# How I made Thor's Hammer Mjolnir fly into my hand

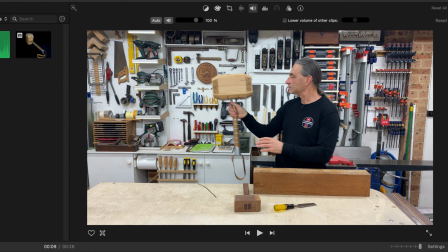Now if I stop that there, you'll also notice that up the top here,
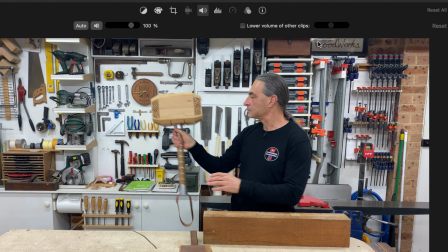you can just see the metal plate where the hammer was stuck to with the magnets.
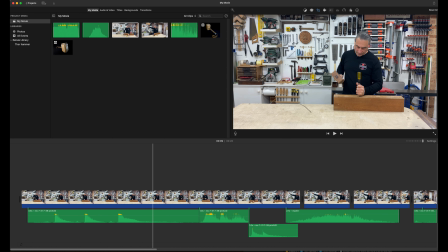So first thing I did was I came down when I brought the clip into the timeline.
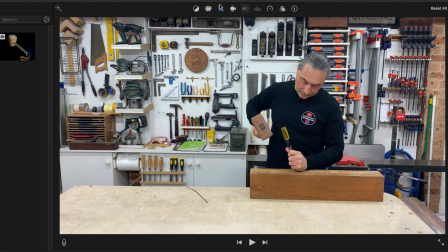First thing I did was I went into there and I hit the crop tool,
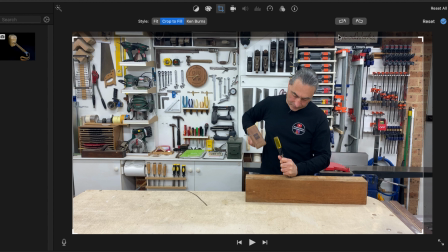and you can see there I've just cropped that scene ever so slightly just to get rid of that metal plate so that you can't see that,
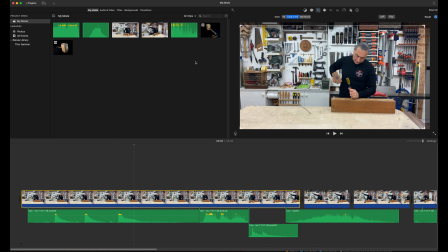but you can still see basically the whole hammerhead. So that was the first thing I did. And then the next thing to do was to make the hammer look like it was flying. If we go back to here, in normal speed, it's pretty slow. We'll start from there. In normal speed, it's just pretty slow.
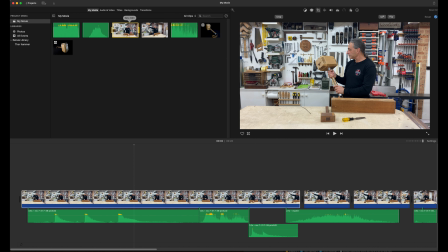as you can see there. So what I did was when I brought the clip down into the timeline,
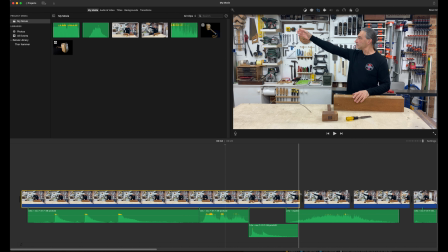I split it right where the hammer part is moving.
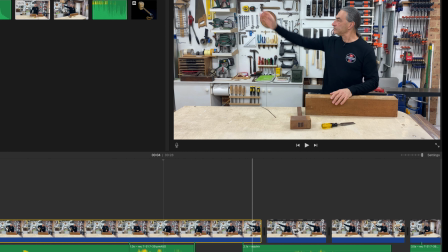So if we come to here, you can see here I've just as my arm goes in the air, I split the clip right there. And then this part of the clip here is the hammer moving, and then as soon as the hammer touches my hand, I split the clip again, and then that's the rest of the movement there.
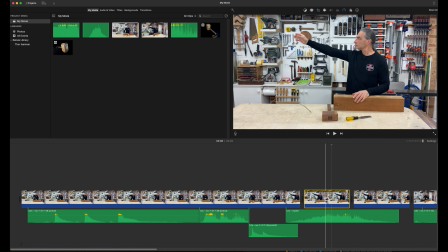And what I did was just this section here, this little section here, if I go up to,
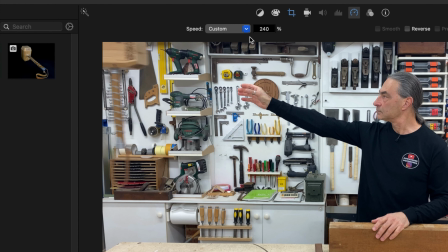you'll see here that has been sped up 240%, which means it's basically almost 2.5 times normal speed.
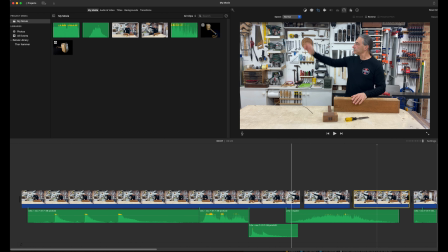This clip here and this clip here are left at normal speed so that my actions look normal, and just the hammer is, because it's sped up, it actually looks like it's flying. So we'll just run it from here roughly, and you'll see what I mean.
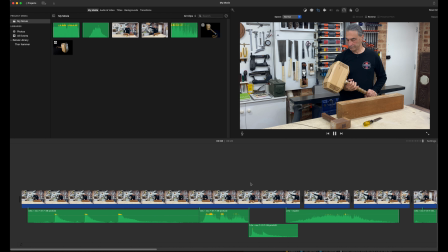So my actions are normal, flying hammer, normal again. Now the other thing I had to do was,
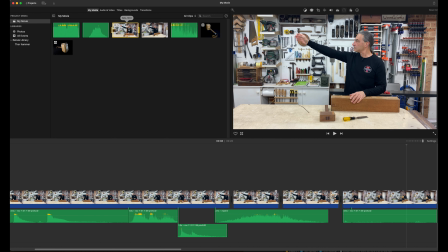as you heard up here, the background noises and the noise of the trolley are very loud, and obviously you don't want those.
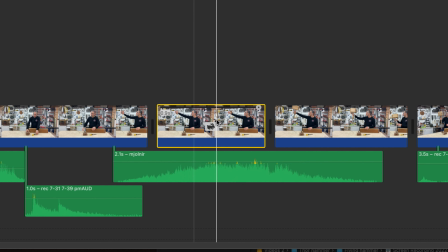So for this clip here, just that bit there, I actually deleted or muted the sound of that video clip and inserted the sound clip of the Mjolnir sound effect,
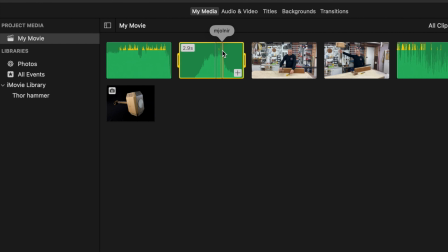which is basically this up here. And if you look up here, I don't know where you can see it, you'll see a peak right there.
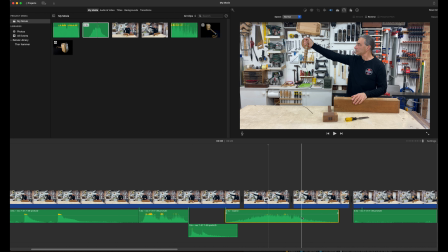That peak is the actual impact sound in that sound clip, and down on the bottom here you'll see it, that is it there.
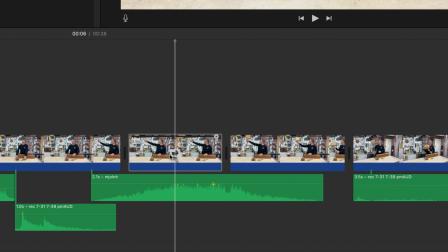So if I just play it a little bit, you'll hear that impact sound when it goes through there. That's it. So really all I had to do was line up that point of impact in the sound clip with the point of impact in my video clip.
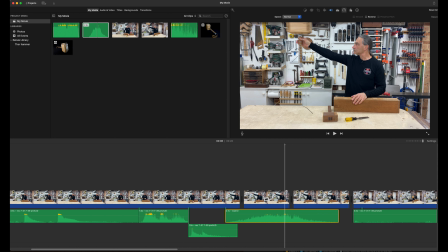So if you look there, I'm just toggling back and forward, you see there. So right there is where it hits my hand, and that is lined up exactly with the impact point in the sound clip. And basically when you run them together, it works. Perfect.
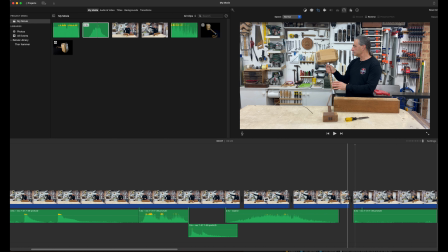Okay, I cut that particular clip about there, because if you look here, if I had to let it go any further,
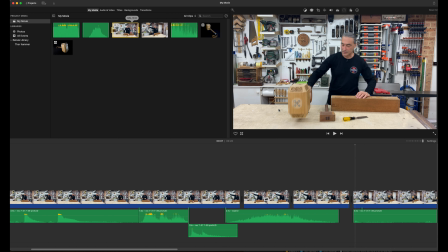let's put it there, if I had to let go any further, you eventually see the magnets on the top of the hammer,
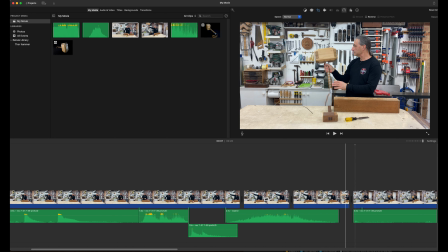so you don't want that. So I decided to cut it right about there, and then come in with a second scene.
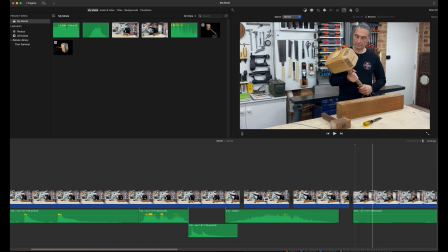And if I stop that there, you'll notice that I've taken the magnets off the hammer and replaced the cap. Now, for me, I think that sometimes the best way to disguise, or not so much disguise, but to transition a cut in a video clip is to come in from a completely different angle.
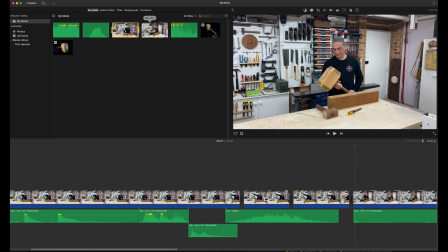So this clip here was filmed a little bit later, and here's the raw clip of that. And if you look here, there's basically just me.
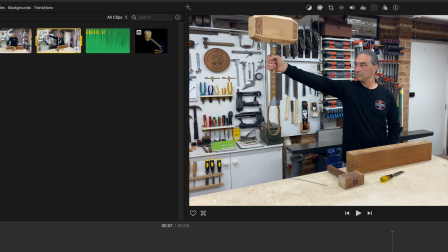I'll run that. Basically me just practicing that action. Let me get it there. Hang on. About here. Let's play that. So I'm basically just practicing here, receiving the hammer.
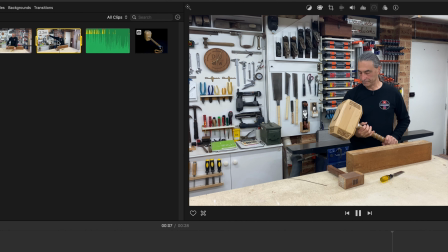And that's it.